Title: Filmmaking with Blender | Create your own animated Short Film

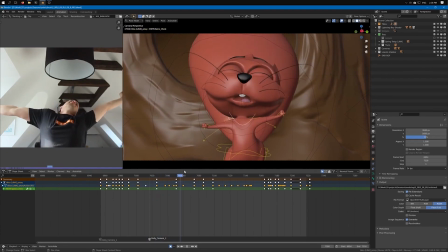[61:48]
Here in this very specific animation, you can see here how the arms are stretching compared to the body and then squashing again.
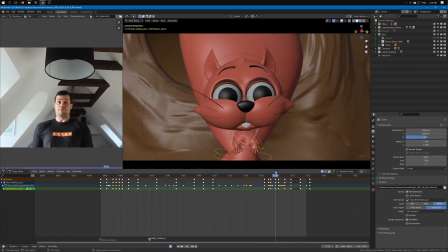[61:57]
Same thing here with the face where we are moving up and then squashing. Now the effect is quite subtle, but it really helps to make the animation look better.
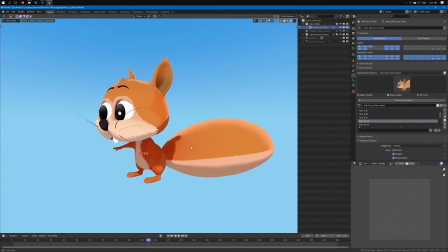[62:08]
Finally, you want to create an animation pose library. It's basically a simple library where you add all the most common poses that you are going to use during the animation.
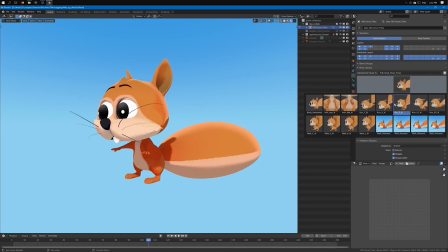[62:20]
I can simply click here and have all the different poses that I have already created and saved. For example, if I want my character to run, I can simply press here and I already have the pose ready for me.
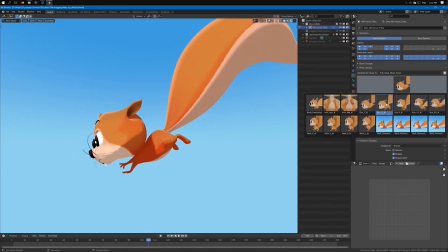[62:35]
Then I can create a keyframe and eventually move to the next one, and to the next one, and to the next one.
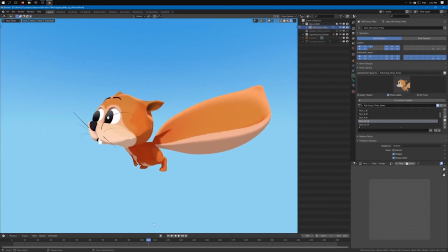[62:42]
And eventually, by adding the keyframes at the right time, I'm gonna have my animation of Tikka running.
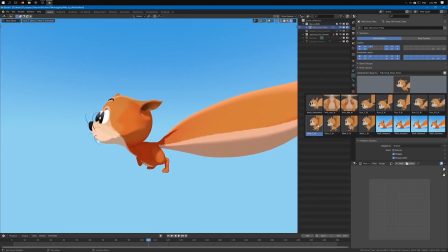[62:49]
I can do the same thing if I want to create a walk cycle.
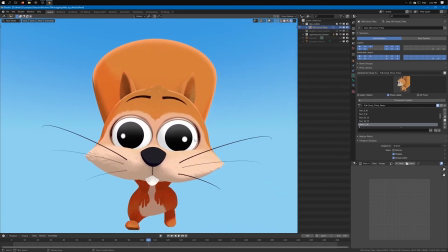[62:53]
I've created pose libraries for all the most common poses that I know I would have to do during the film. So that works also for the face. If I want to close an eye, for example, or I want to have it open just a little bit.
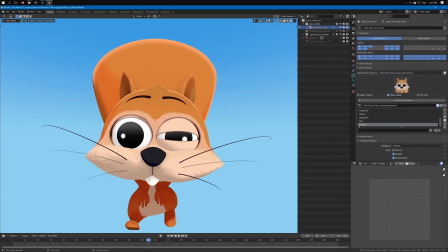[63:11]
I also have created facial expressions.
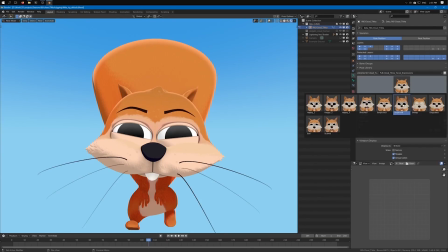[63:14]
See if Tikka is looking suspicious, if he is surprised, if he is sleepy or sad.
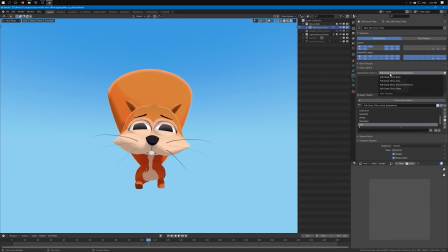[63:22]
So using this pose library is extremely important because it helps you save a lot of time.
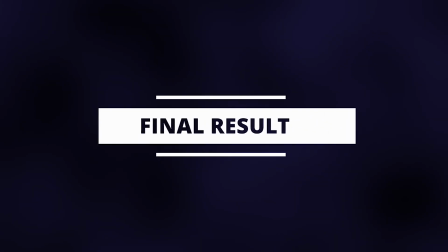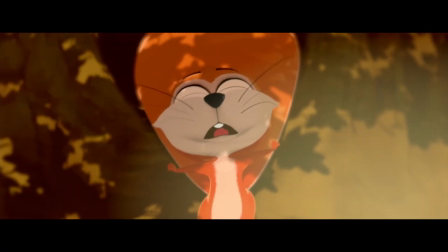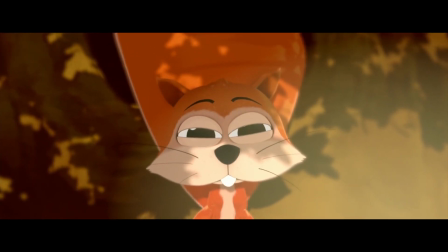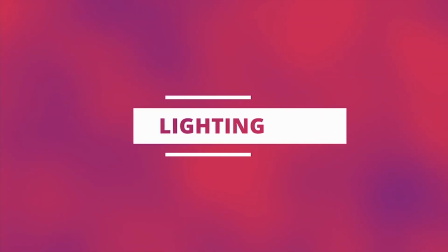[63:44]
Placing lights in a scene is not a random decision, and it's almost like a science. Lighting is incredibly important as it reinforces the story and the mood of a scene.
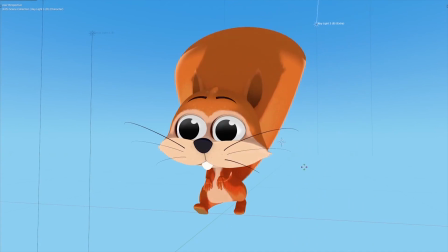[63:54]
Your character is definitely not going to look the same if the light is coming from the top or if it's coming from the bottom.
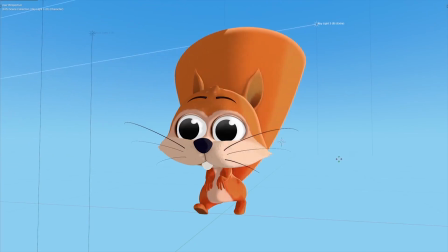[64:00]
The light can also be very strong, creating hard shadows, or it can be very soft. The color of the light can also affect the feeling of a scene.
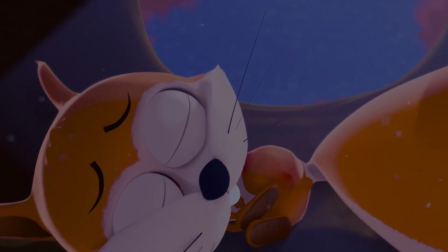[64:09]
A blue light can create a sense of sadness, but a warm yellow light can create a feeling of hope and joy. You can also use the light to guide the attention of the viewer in a very specific direction.
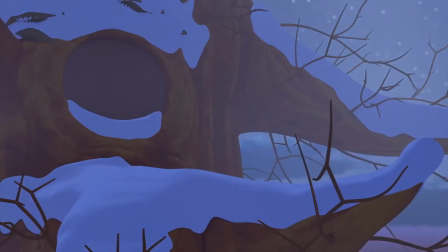[64:20]
The time and date can also have an impact on the lighting. During winter, the light is absolutely not the same as during summer.
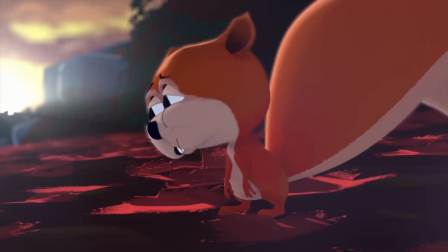[64:27]
And if the action is happening outdoor, the light will give a completely different mood to the scene.
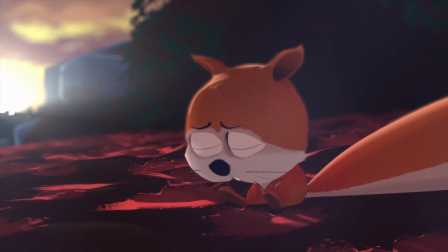[64:33]
If the sun is rising, if it's in the middle of the day, or if it's sunset.
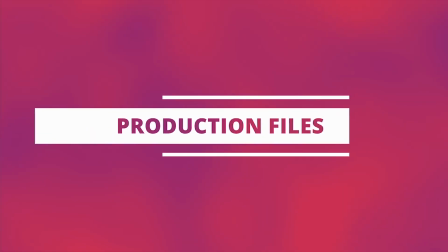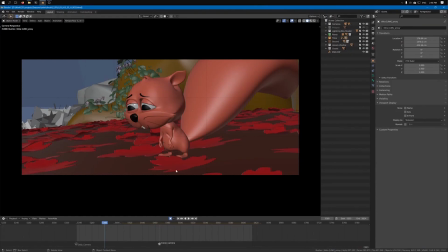[64:42]
Let's take a look at this file in terms of lighting. Like I mentioned earlier, the lighting should support the story.
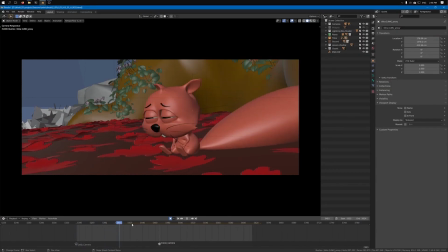[64:50]
It's not just a random element that you use, placing one or two lamps somewhere randomly in the file. Your lighting really has to support the story and create some sort of emotion.
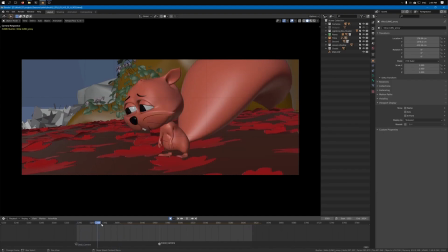[65:02]
Here, in that specific scene, Tikka realizes that his friend is dead.
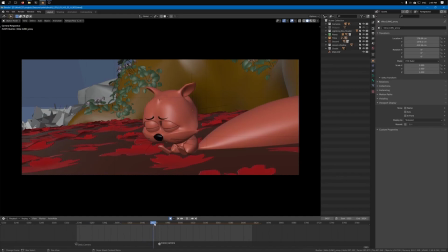[65:07]
He is now alone. This is a very sad and very emotional part of the story. So the lighting should really support this. And this is why I've decided to go with a sunset effect.
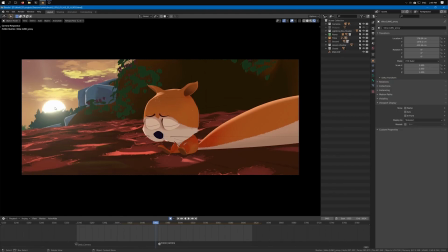[65:19]
The sunset reminds us that this is the end of the day, and it's also the end of Blue, the character who actually died in the story. So the sunset really supports the story and the emotion of sadness here in that specific shot.